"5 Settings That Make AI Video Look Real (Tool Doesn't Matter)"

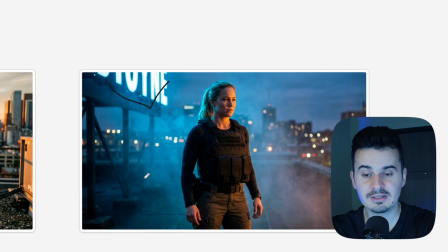247s
Again, it's night, so we can see this neon behind her, we can see some fog, and there is some light coming from here, right?
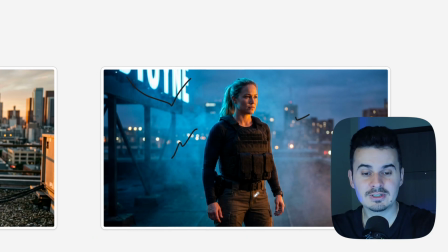255s
So this is very small things that actually matter.
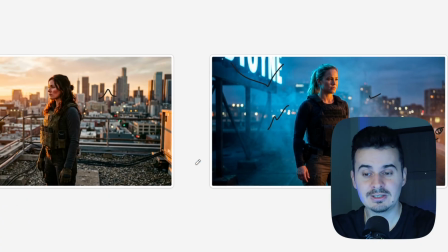259s
And the truth is, when it comes to photography or video editing or videography, small details matter.
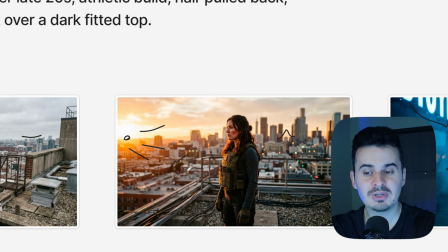265s
The same when it comes to video editing. Things that people don't pay attention to are those that are making the biggest difference.
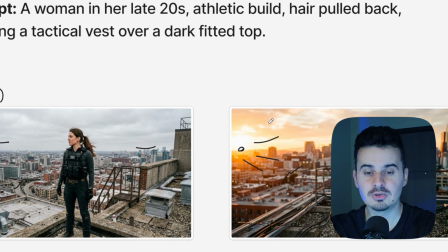270s
Because, well, let's say the whole shot stays the same, but you just add a little bit of light here and it changes everything.
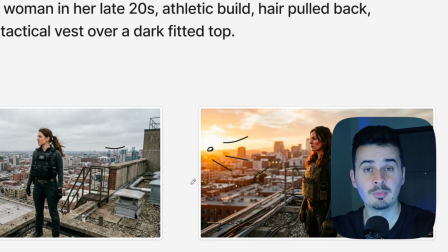277s
You just add also a little bit of blur in the background and you are getting completely different feeling, more premium, more expensive feeling.
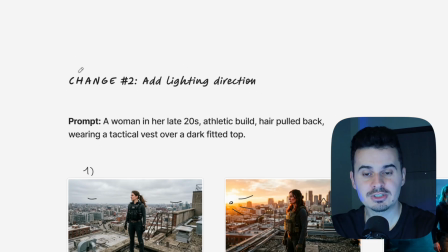283s
So this is change number 2. Add your lighting direction, and well, you can just animate later any video in this way.
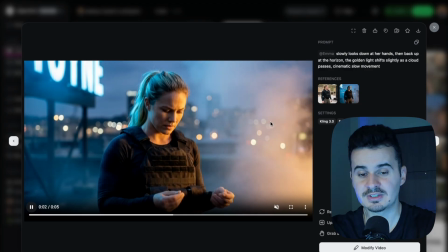290s
And as you can see here, just because we have these small details, this fog, this lightning here, the whole scene looks much different.
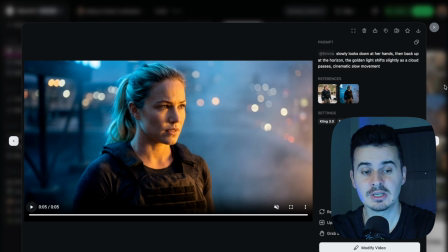297s
Obviously, there are a little bit of emotions on her face, but this is not the most important part at this moment.
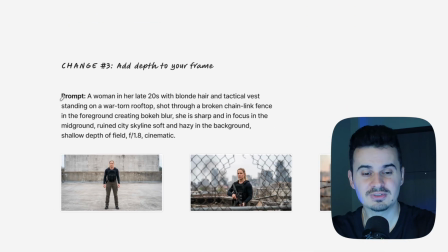302s
But this is just the second step. Now, let me show you the next one, because this one is even more important and it's very easy to do as well.
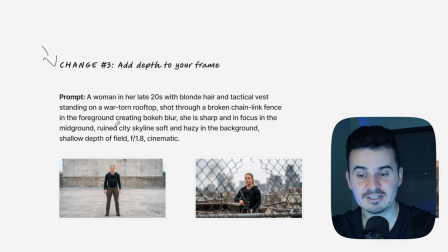308s
So the change number 3 is add depth to your frame, right? So here we have the next part, and just compare those images with each other.
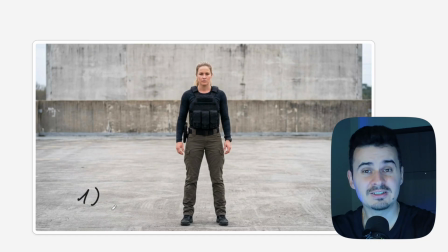316s
We have the first one, which is a decent image. The quality is good, but there is nothing here.
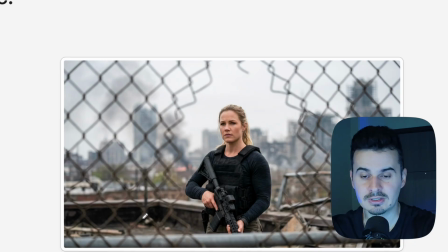321s
It's just boring. Now look at this one. She's standing here. We have some composition. We have this hole in the fence, and this makes, again, big difference. There's a little bit of blur here, and we have focus on her hair. There is background, like some city in the background. So this one is much better. And also this one is also good.
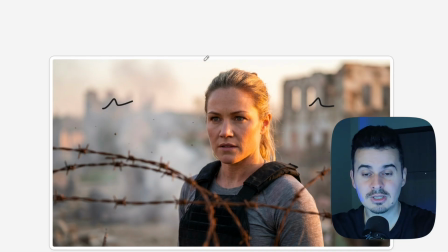339s
So again, we have background, and the background is a little bit blurred. We have our character, and we also have some other details. So there's fog in the background. We also have this barbed wire here, so it looks much better. And all those small things are, again, those things that really make the whole video whole, or like takes it to the next level.
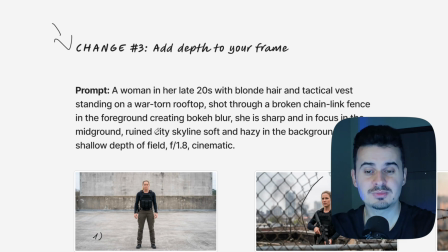358s
And here is also the prompt. If you would like to use something similar, you can just take this prompt and model it for your case, but this is quite simple thing to do.
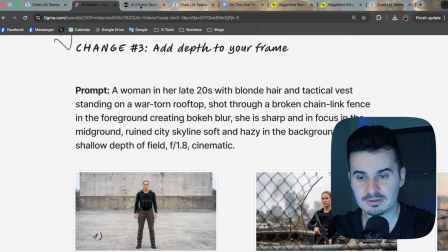366s
You can just take and add depth to your frame, and I also have an example to show you what it looks like when you turn it into a video.
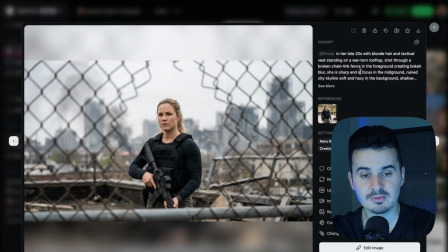372s
So here we have an image, just an image with this whole prompt, and here we have also the video.
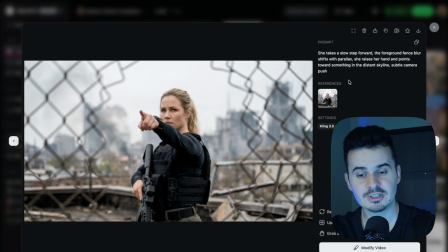376s
So the video is not very complicated. She's just pointing somewhere. We have slow zoom in.
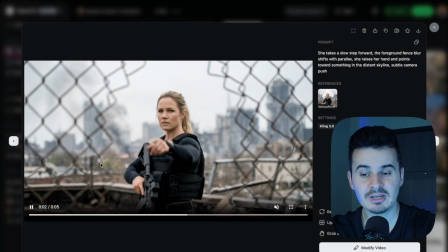380s
It's a very simple video, but still it looks better because we have this fence here, and that small thing makes it feel more premium.
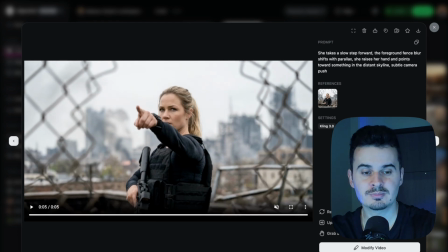388s
Again, tell a small story than just people or just persons standing there.
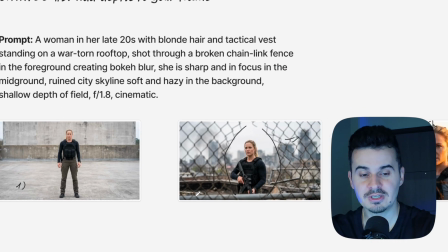393s
Just think about it. When you see all these 3 images here, right? Which one of them feel the most interesting?
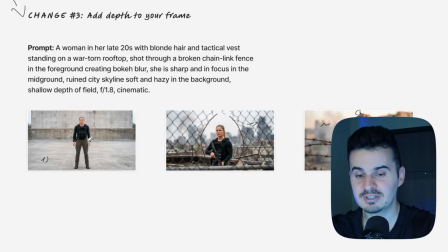400s
This one where she's just standing, nothing's happening here, or maybe where we have this fence, or maybe this where we have this barbed wire and she's looking somewhere with this tense expression, something is going on.
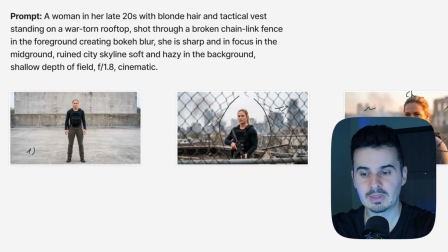412s
In my opinion, the second or the third one are much better than the first one, but this is not where we stop.
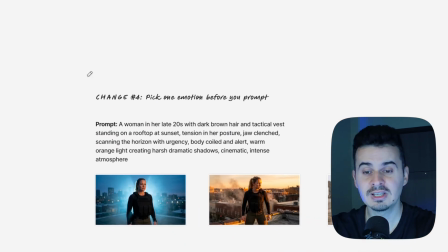418s
This is just change number 3, but there is something even more important, and this is that you should pick only one emotion at a time.
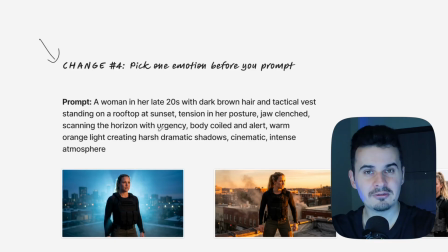425s
So this is our change number 4. You don't want to do too many things in one video. Sometimes it works, but sometimes it doesn't.
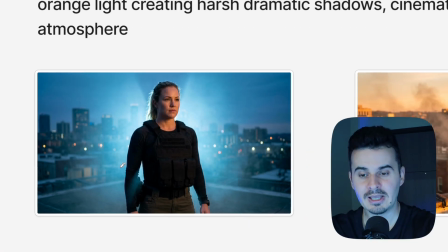431s
And now just take a look at these images. Here we have the first one. Again, the lightning is nice, and there is some light, behind her.
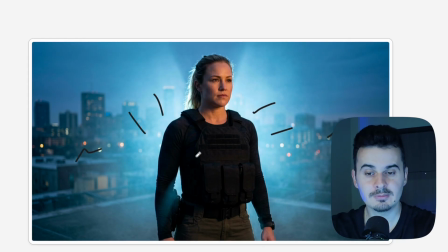439s
We have a city. There is a little bit of blur in this image, but we cannot see any expression on her face. We can see there is no smile, no sadness, nothing. Because of that, she doesn't look like human anymore.
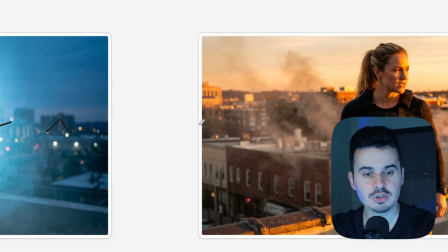451s
And this is what makes us human, like emotions, like showing something. Now, let's take a look at this one.
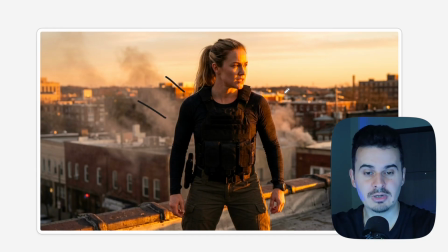456s
We also have light. We have light behind her. We have, lights coming from a few different directions. There is this fog here. There is this blur on the city. And we can see that there are emotions on her face.
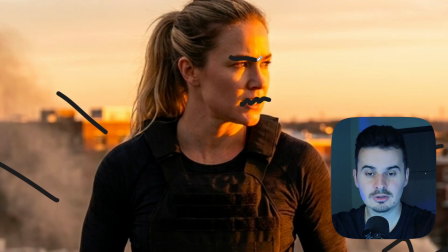468s
We can see that she's actually angry, right? And also she has this very tense look on her face.
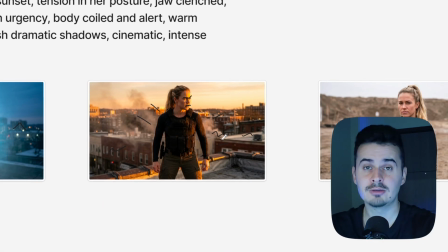474s
So there are some emotions in this image. And then when you generate video from that, it will look much better.
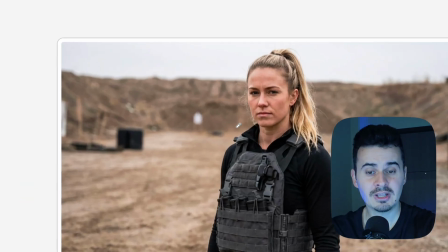479s
Here we have the third one, which again, we don't have that many emotions, but still better than the first one.
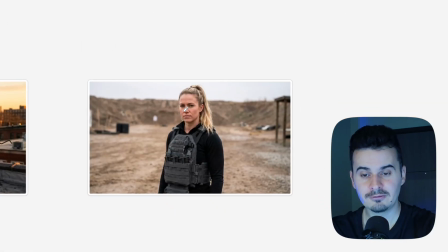484s
The first one just looks like a mannequin. The third one, this looks like a photo of a real person.
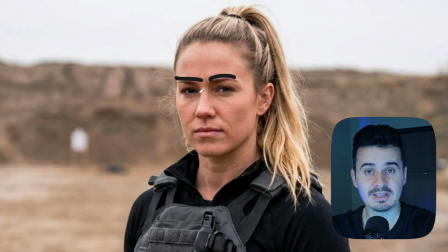489s
So this is just a tense moment where she's just looking at us. So small things like that make big difference.
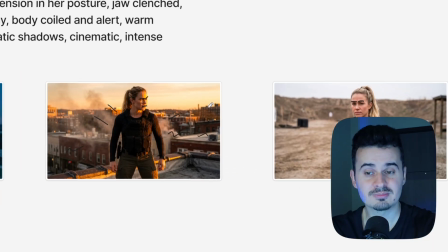494s
Just adding the emotions, but only one at a time.